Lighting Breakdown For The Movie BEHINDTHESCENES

I know they are trying to manage contrast ratio, but we shouldn't also take away from the fact of where the light source is actually coming from.
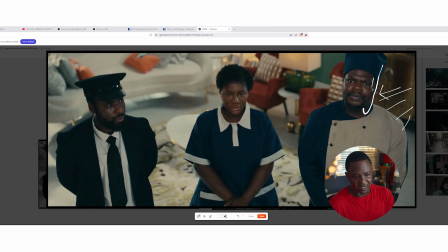251s
So because when we flip to this side, and I started noticing that he is dark in this side of the frame, while we are being told that the light is more here.
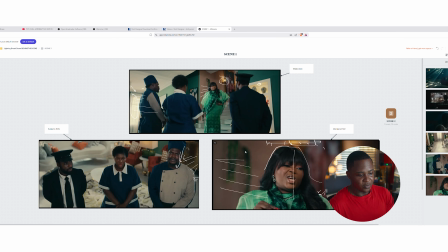260s
I mean, Funke's face proved that correctly. The light is coming from here.
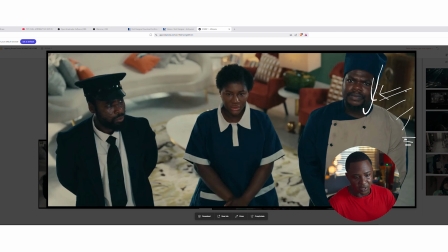265s
So it means that the light coming from here, I don't know why they did that. I stand corrected. I stand to be corrected if there is any valid reasons why. Maybe I don't know.
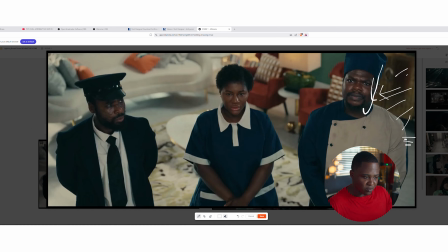277s
Okay, but to me, visually explaining, light is supposed to hit more from here, while this one coming from here will be a few lights. So, but the way I'm seeing it, they added a light source here shining to his face here. Like there's a light source coming in front. That's all I can explain. Okay, yeah, so that is it for the first scene. And the second scene is this one. So this is the second scene, also a very beautiful shot. In fact, I give it to the set designers and cinematographers. They did a wonderful job for this movie. Actually, they did a wonderful job for this movie. So now I would go back to the wide shot.
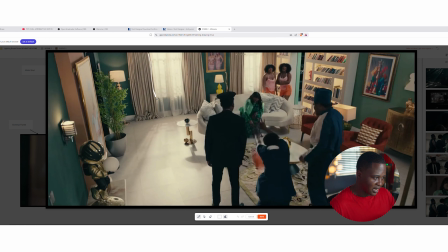321s
Okay, so with this you can actually see that we have source coming from this too. Okay, these are the two main sources. These are where light is actually coming from. All right, so light is pouring in. I mean, look at the shadows. You see, right?
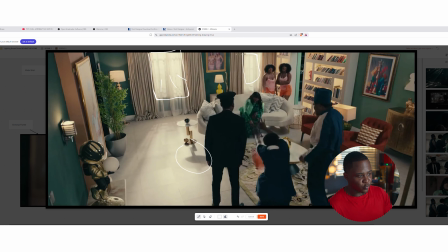338s
Now this is a beautiful wide shot. Okay, and where things get interesting is when we get into the close-ups.
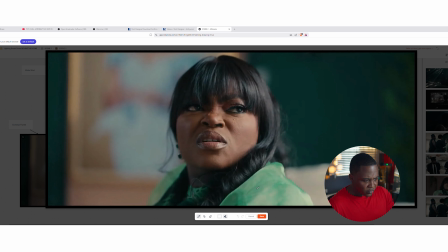346s
Again, for Funke, you could actually see that, yeah, the windows are behind her, so it makes sense because she turned to talk to the twins, so the light is actually pouring in from here. Okay, so it's more like I'm backing the lights here, this is my window, then I turn to talk to them. You could actually see that it's going to hit me more from this side of my face. I don't know if the camera might flip it the other way. So yeah, that is this one. And there's something you need to understand that the guy did here, which is actually very brilliant.
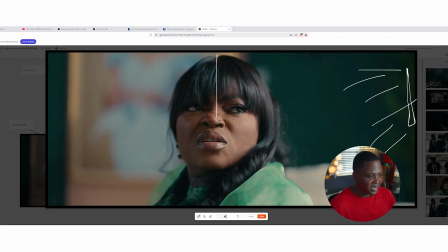382s
Okay, so if you divide this into two, you see that we have light and we have let me change this to my color, and we have dark. Okay, see, this place is darker and here is lighter, so that's what we call contrast ratio.
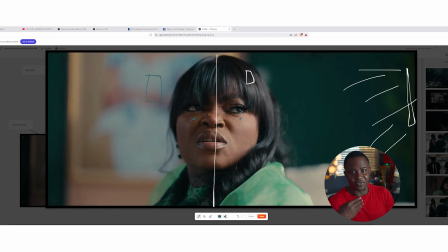399s
So you try to manage the contrast ratio, that gives it a bit of dimension, that gives it that cinematic feel we all love and like. Right? So now this shot, beautifully crafted. Now, how were they able to get this dark side?
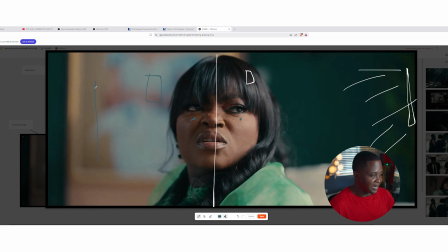416s
Okay, they use something we call a flag. So a flag is like a black piece of cloth that absorbs light. So don't mind my drawing. So it absorbs light from hitting back to the sensor of the camera. So in this side, hitting the face of the person, so it absorbs the light, make sure it doesn't hit back. Now creates that moody look. So this is what we go for when we are into filmmaking. We try to get the moody look. Okay, so yeah, beautiful shots.
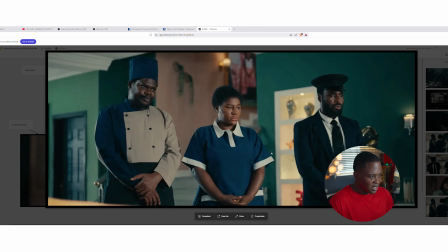446s
Right now, when we get into this shot, now this is where I really liked what he did.
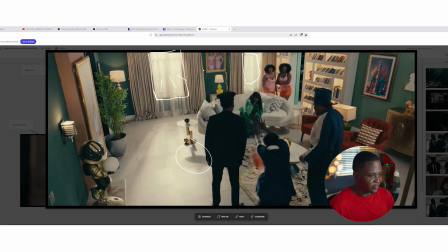453s
Remember, in the first shot here, we have two lights pouring in from two different angles. I mean, this light here, this side here is supposed to look. This side here is supposed to look more, and then this one will be like a few lights of it.
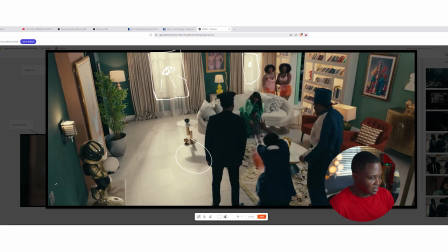471s
But if we are to follow this rule like this, we would have a flat image.
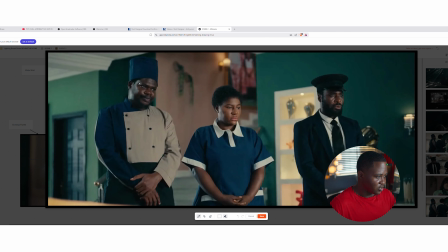476s
We'll have lights hitting the two characters all around. Okay, all around.